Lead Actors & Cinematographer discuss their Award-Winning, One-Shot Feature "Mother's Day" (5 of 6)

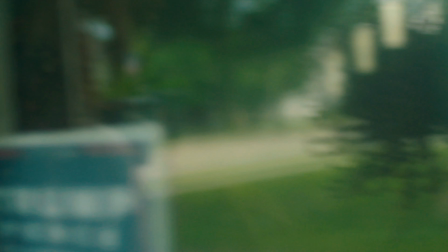And I meet them hours before, and I didn't realize I'm a dog whisperer. they loved me they didn't want to protect me they just wanted so we had to really work them
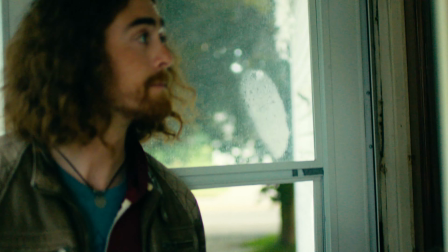up to you know get them to bark and be upset because they were the sweetest little babies ever and uh yeah
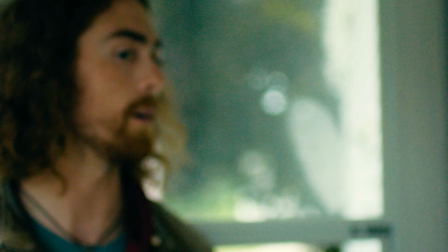oh look at that look at there's a there's a spot coming up where the truck comes by i'm nothing to say it's
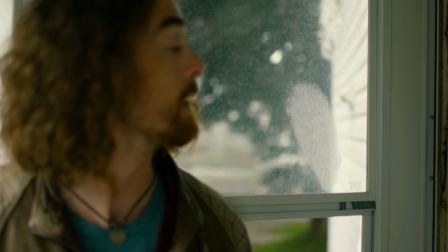coming up there's right here so you see the truck and then boom i mean that was not planned that was just i think me and travis talked about that a lot
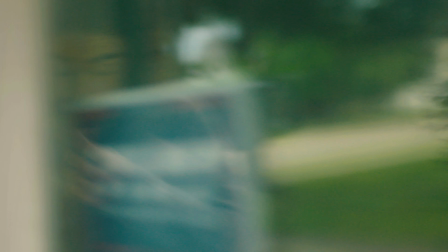of like and i we all experienced it with this movie particularly where like every day it was different and so it was like it was like
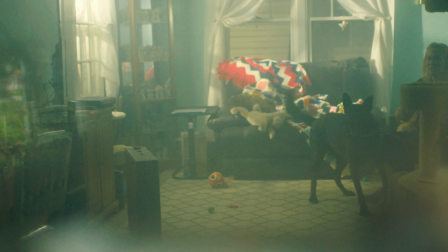kind of like know the things you have to hit but like be be be willing to have the happy accidents yeah that's one of them but there's
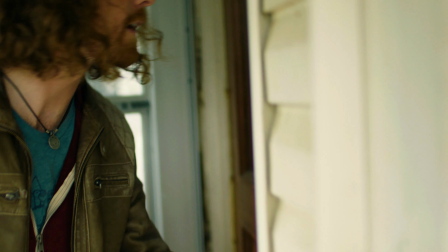so many here so the dog's real mom is hiding behind the
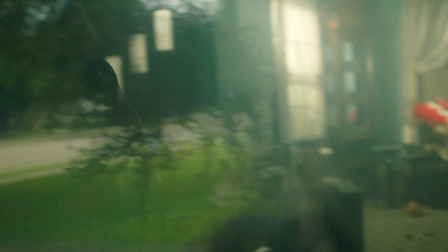couch because the dogs will protect her not me they just loved me um and then
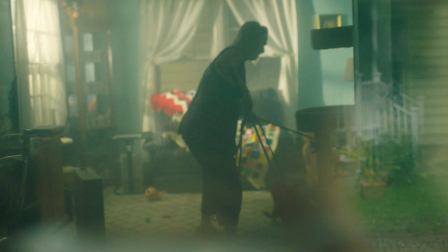we had to have other folks kind of on the floor like
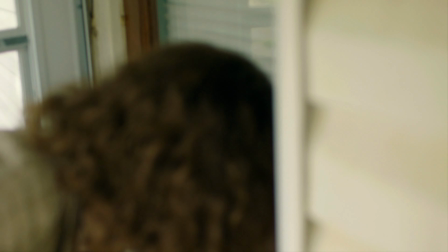looking like they might be a danger because there was no danger no dogs were
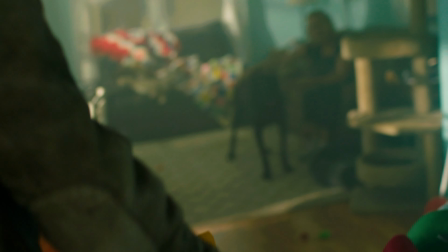hurt they were just loved through this whole process so but it's great because uh this one looks
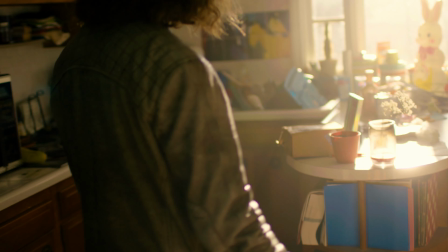looks angry and was not so um i don't know i don't know if they had to add in dog barking to make it sound vicious.
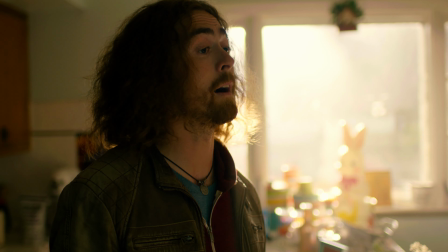I don't know. But I mean, a lot of the movie, you know, when you get into it, a lot revolved around these dogs.
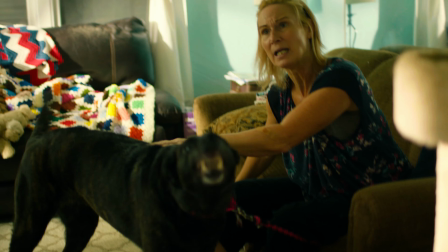So this is an important, you know, two minute scene to understand this.
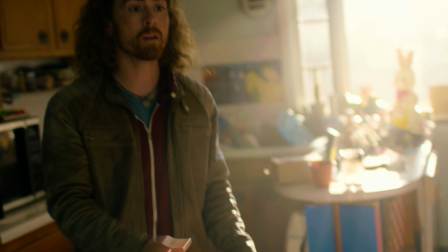And man, just looking at that outfit. I'm only going to say it once.
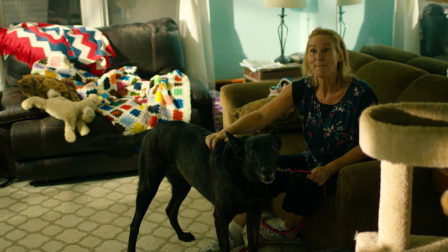I thought I got to keep it, but I gave it back to them so they could have it before um the reception opening night premiere but
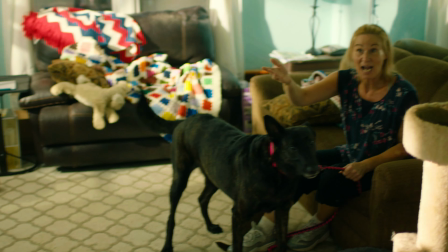maybe someday i'll get it back to you're so angst written there right yeah i mean i'm just i just remember so right so look behind that behind
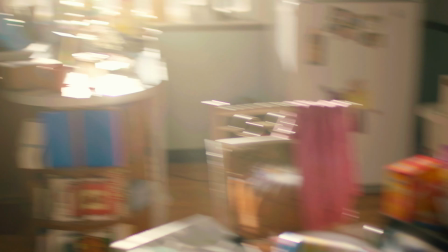that poor woman is hiding behind the couch by the lamp
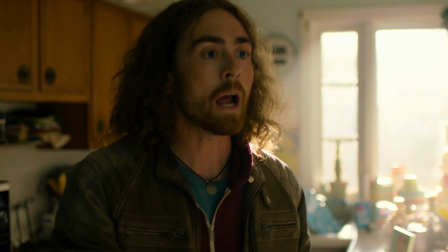i have like a sweet spot for this area because this is where we would normally start
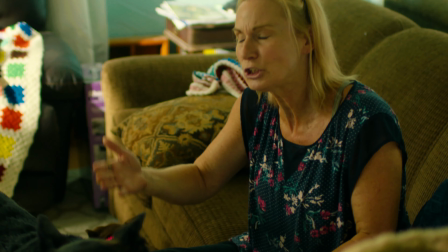you know so we would like we'd show up there'd be an hour or so before we'd get all the lights set up kind of get everything
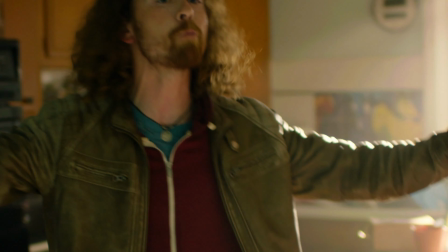ready and this is where we would start and so like I have a sweet spot for this whole scene because I remember I would just sit in here and
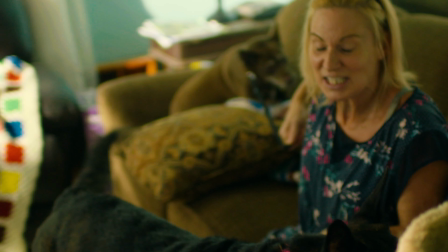like Travis would do pep talk or whatever and you guys would be in your zone we ended up improvising this a little bit more
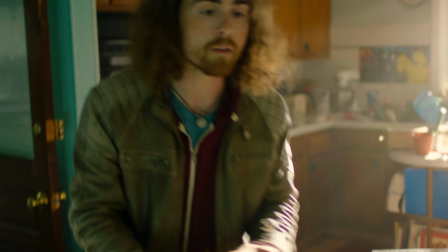than script because I had said to Travis a little bit I was trying to be nice I mean we got all the important stuff out
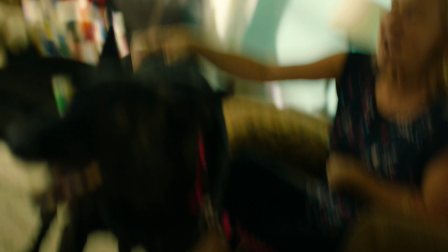but I'm like with the dogs there's no way I can you know go down down You know,
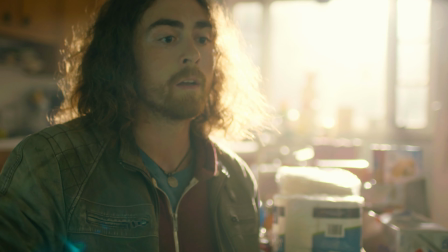so ultimately I had no idea how it was going to turn out, but I thought it turned, this scene turned out better than what we were doing.
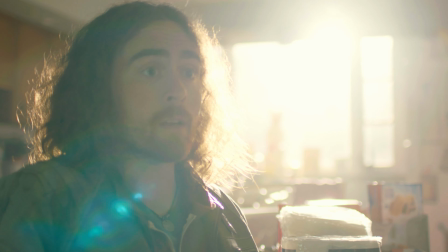I'm like, I have no idea what just happened, but it's done.
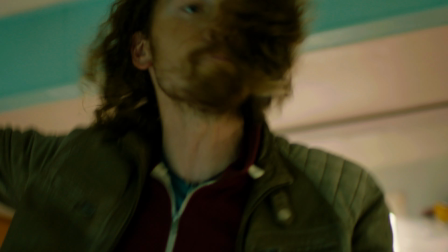I always say you do a good job here, Mike, because I think it's like finding that balance of like, like trying to be like, make sure that people know that you're not like a jerk.
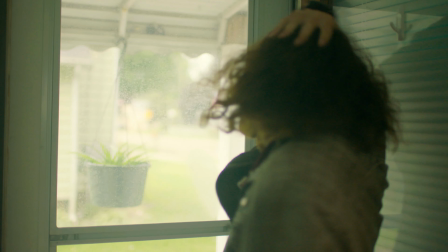Right. You know, that you're not coming in being mean, that you're actually just like, like more of like concern for your mom to be like, you're not doing this right.
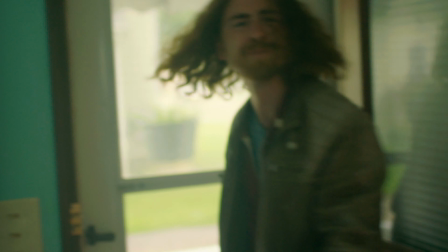You know, I think you do always do a good job. That's the whole challenge of the whole movie is making sure you find that challenge.
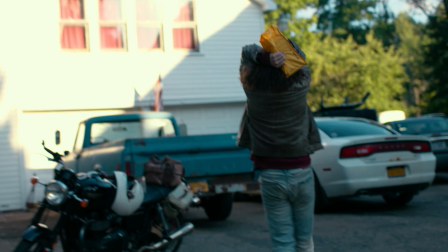Right. Well, and again, even your character, the unrelated thing, though, was also make sure the dogs were okay,
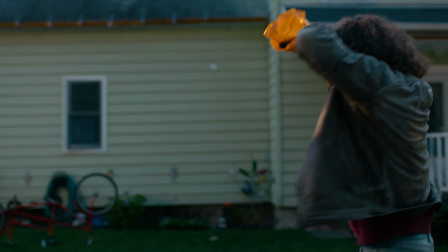you know, that they weren't traumatized and, you know, still get the angst of that scene out.
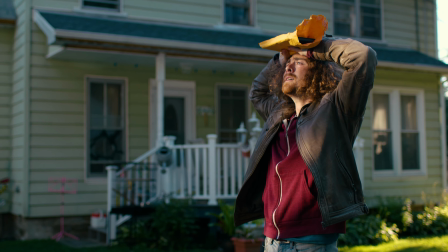But then look at all your angst right here.
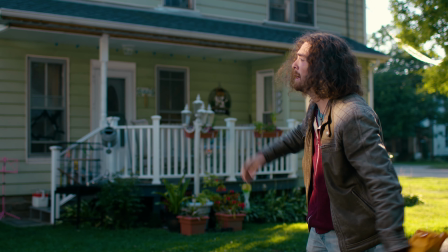This was always a fun moment because it was like, it felt like how you watch it in the movie because with just the cut, you'd just like, you'd go outside and then you'd do this.
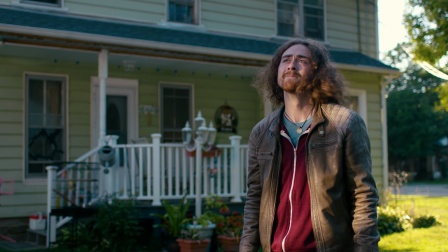And this was like all of our wind down time. It was like, okay, but I love how you just, you slowed it all down for us.
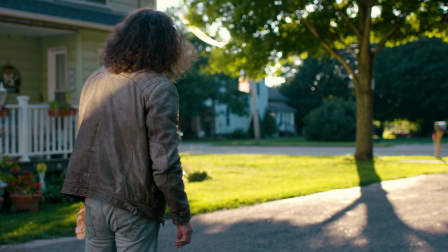Yeah, take a second to breathe, because like the first five minutes of this film, you're kind of just...
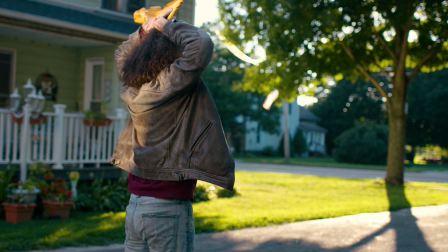Yeah, you're like shot out of a cannon, you know, and then the rest of it is where we tell the story.
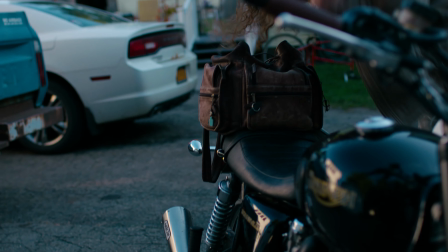You have more patience than me. I'd always see you do it, and I would be like, waiting to pan with you, and I'm like, oh, he's still not going yet.
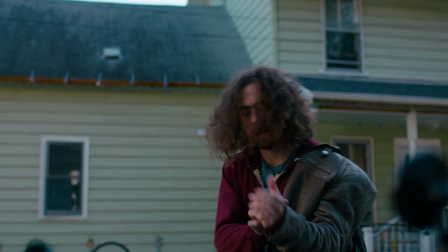But I love that.
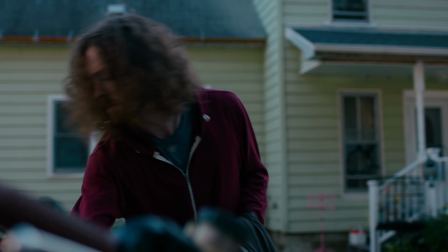He was taking his moments. He was there, he was, he was like really feeling it. I was feeling that sunlight that was showing.
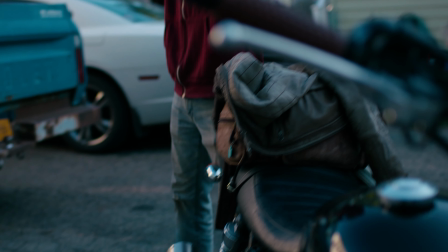Yeah, exactly. This is a good one. You're like, you're going to hang. And he's also realizing we now have an hour and 10 minutes of just talking.
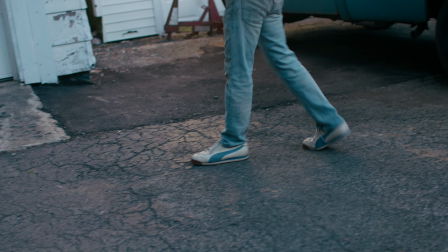It's true. It's true. I still feel like every time there was like nerves here. Because it was like, we just started technically, but we don't stop.
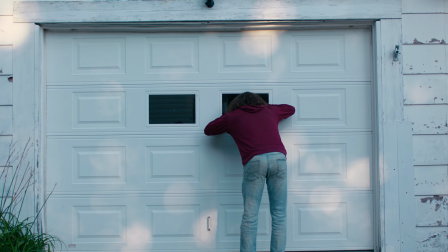And it's like a play. So again, for people, I'm never doing a movie before.
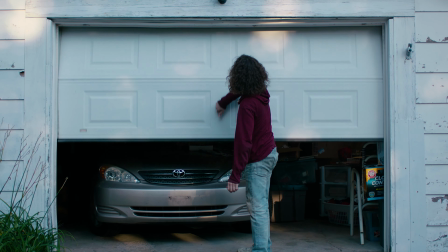For me, it was fine. It's like, okay, now we're going to do the play and we don't stop. But I guess in movies, people do like two pages and stop and two pages and stop.
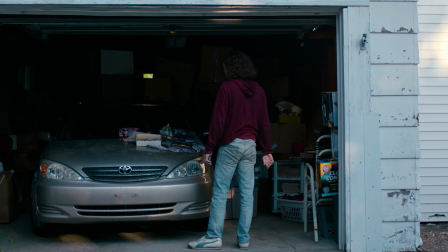So this was, now we're going to do it. And we didn't stop, no matter what happened.
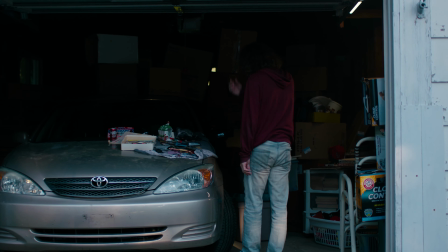For you people at home, find Video Village. That's your goal, because this is where they live. Yeah, so they're hidden back there.
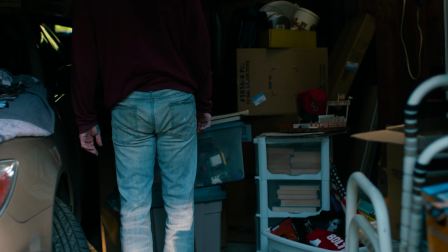And this was fun, too, because they asked us to pull out pictures of ourselves that we're going to use,
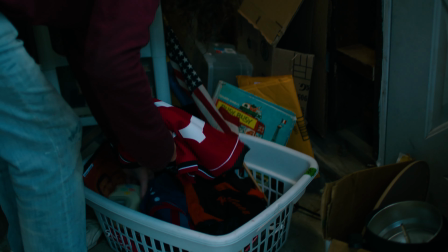that they doctored up a bit to make us, you know, like there's pictures of my kids,
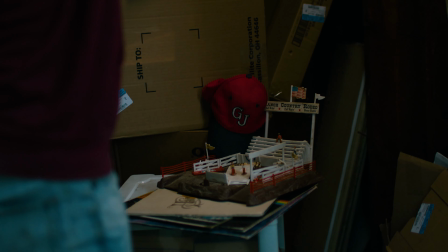but your head on them or something.
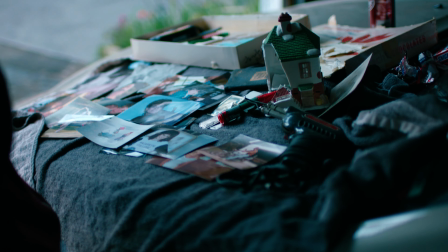And Travis's mom, but my head on her body in a picture. and so that was funny to watch like yeah you can see that there's a lot brown hair yeah
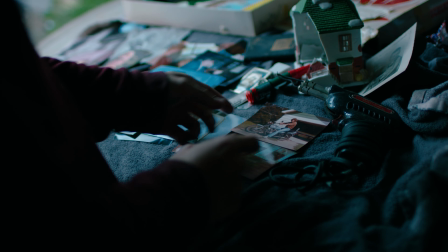and then that was travis's grandpa dad grandpa i can't see that one oh that was my prom picture
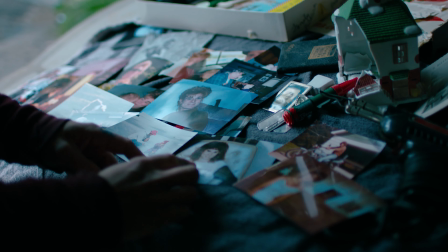look at me and then that's travis's mom that one you're pointing to right now but my face
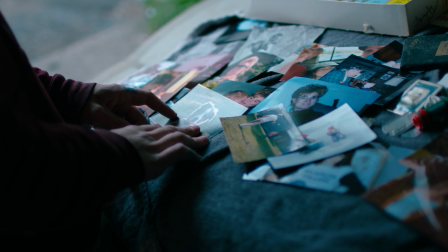on her this was always so hard because i genuinely never knew where the photo was that you were going to grab.
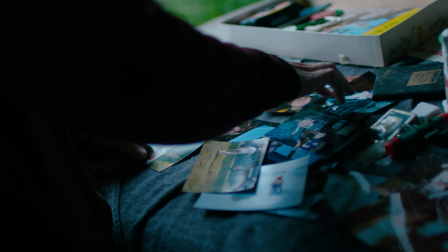I can't even see it either. Shout out my dad.
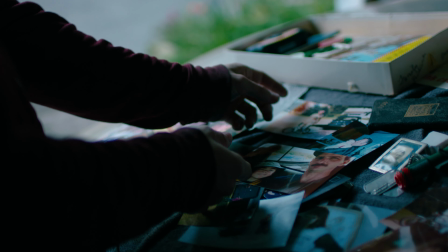That's me and him. And the baby was my son Griffin. If it wasn't you, I'm sorry to say.
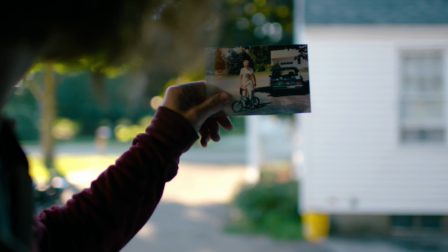There it is. There's the photo. And then that's the significant one. So that's supposed to show them when they were younger in the same spot.
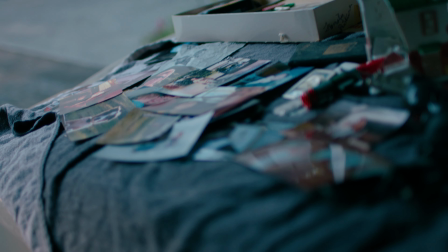Nailed it with a truck too. yeah all that natural light still looking good took a couple rehearsals to get that just a few I
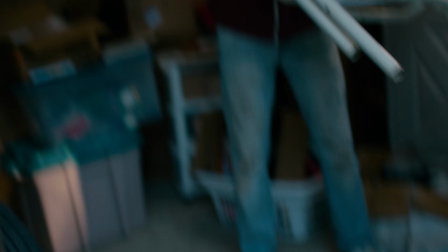think yeah and now I know it starts the chairs we will live in yeah
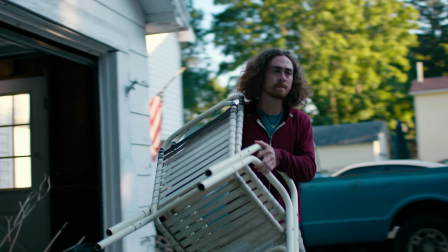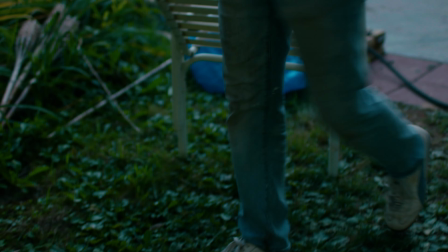this moment like I'm I'm actually just think I'm like whoo we made it
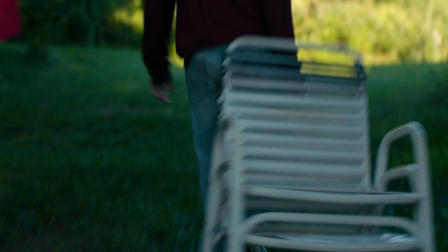through that part now we have a whole hour and a half and there's gonna be no cuts right All right,
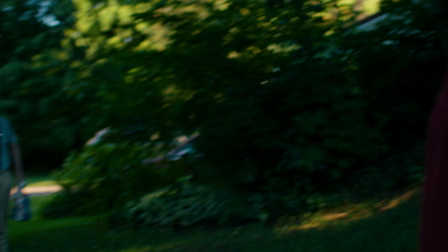and here comes neighbor, Jerry Martin. Yeah, this guy was awesome.
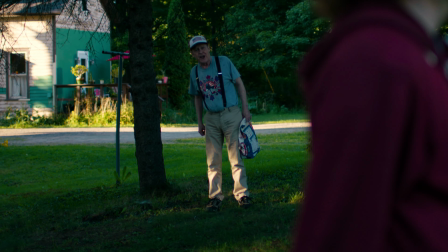Jerry's great. Wait, do you remember, hold on, let's see if it's here, the dog?
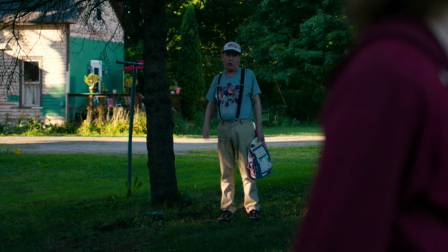Oh yeah, the random dog. I feel like it's in this scene. There it is, it's right behind him.
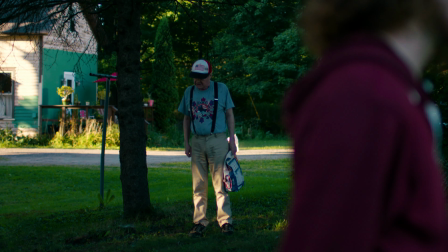See that white dog, do you remember that dog? Yeah, we don't know whose dog it was. No, no.
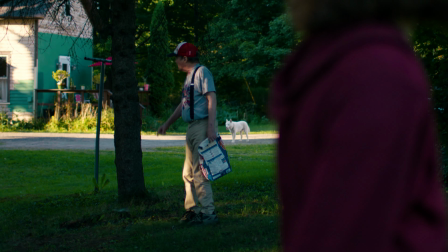Because I remember before we shot, they're like, if this dog just happens to hang out in the thing, just let it have.
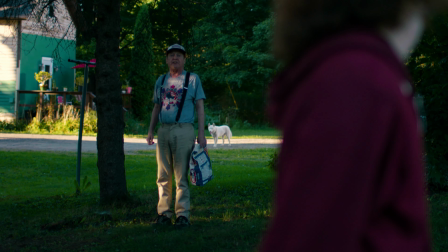It's not on a leash, it just was walking around. we tried to find its owner and we ended up finding its owner i think i think so or the
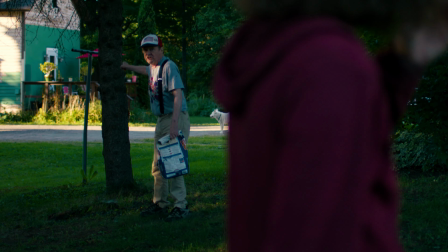dog again the dog is fine yes yeah but a lot of love but yeah it was i mean everything was well if something happens
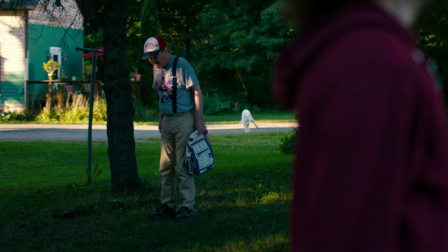just keep going yeah exactly if it rains keep going yeah
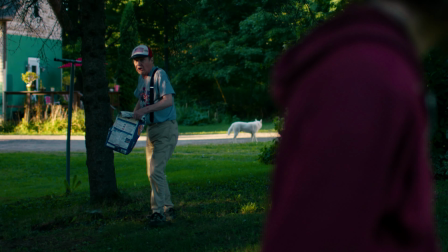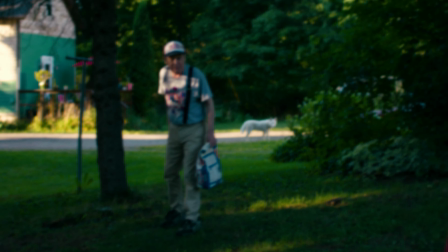that's great and i remember he kind of he felt like he was tripping here a little bit he got there But again, the whole thing with the neighbors,
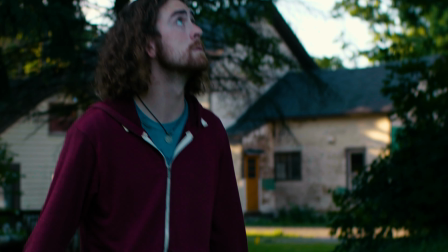it's setting up the atmosphere and the relationship in the town and the people who live there and who knows what about what's going on in
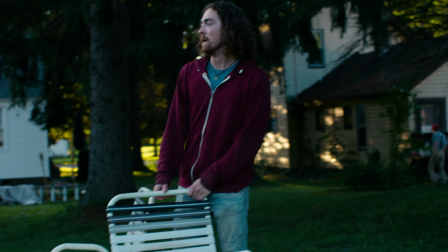your house. There's no way of getting away. Everybody knows everybody.
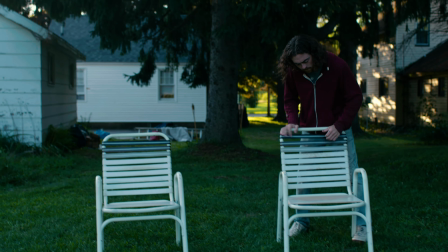And that was one of Wendy's fears of the people knowing things and her being upset and afraid about that and wanting to get out,
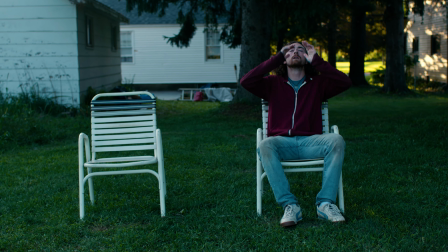not be in this claustrophobic town.